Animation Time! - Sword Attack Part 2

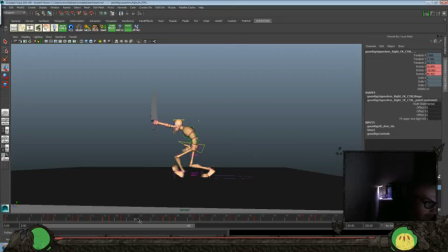almost be about there, just for spacing. Giving that hand to move through space at about the right time.
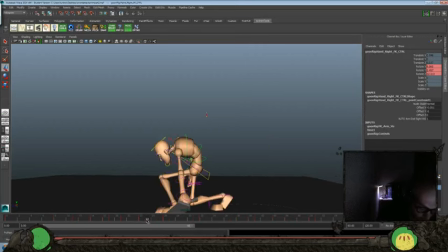Okay, and then let's take the movement of this wrist and scale it back a little bit more. It's a little too over the top still. Scale it back just so it's not so floppy.
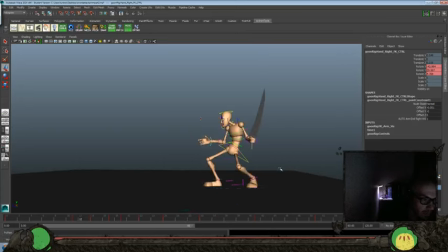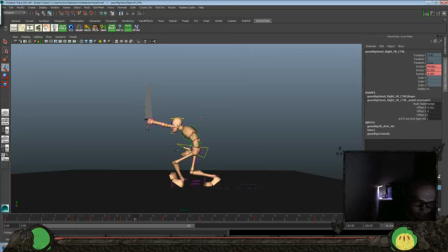Now I don't like, let's turn those back on, how much of a foot roll we have here. I like the feeling of it, but I feel it's a little too broken of a pose, so let's put it more like that. Let's try that now.
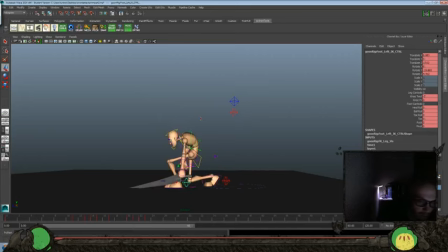Maybe even less, so it's really more of a stomp.
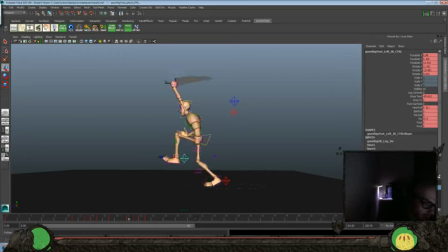Raise it even higher. Let's try that. Let's see. So there's a little more power in there. Now, is that going to mess with our silhouette too bad?
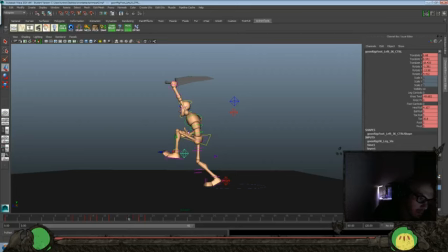This could probably be cleaner. You can see this wrist right here. Isn't the greatest pose. What if we
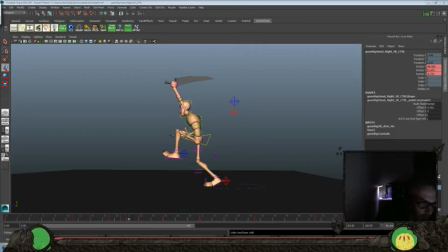one way or the other, we either push it higher so it's, there's more break in it, or lower it. Let's look at the arm again here. That's fine.
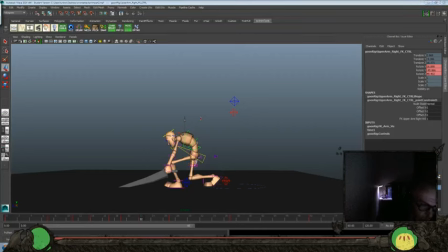Should be further, just for sake of silhouette. Let's try it now.
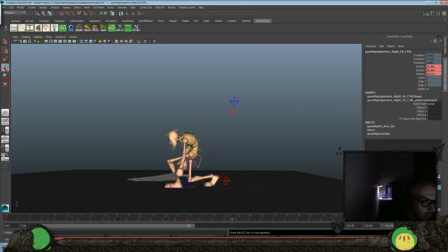And then the other thing is, I think the resting pose we have here is still too far forward.
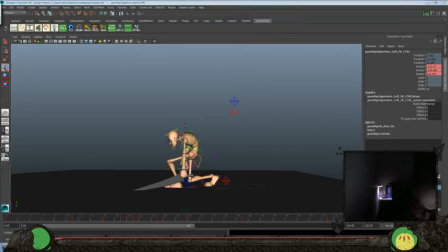It feels like it should rest a little bit more back. Let's see. I mean, the wrist would need to be a little bit more.
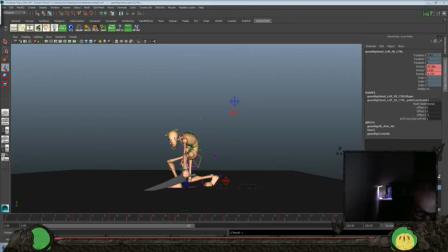Is it rotate Z?
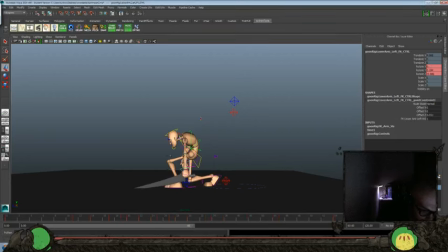Resting pose.
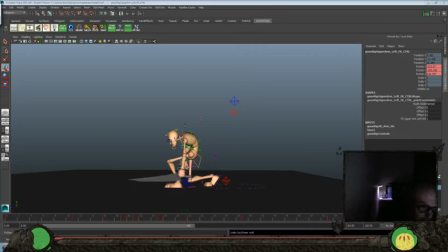Bend here.
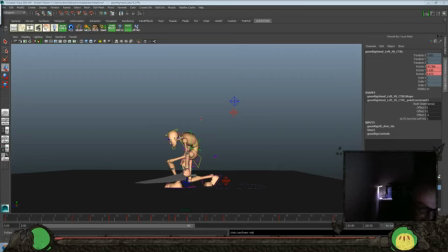Now we'll have to see how much we messed up that movement. Let's see.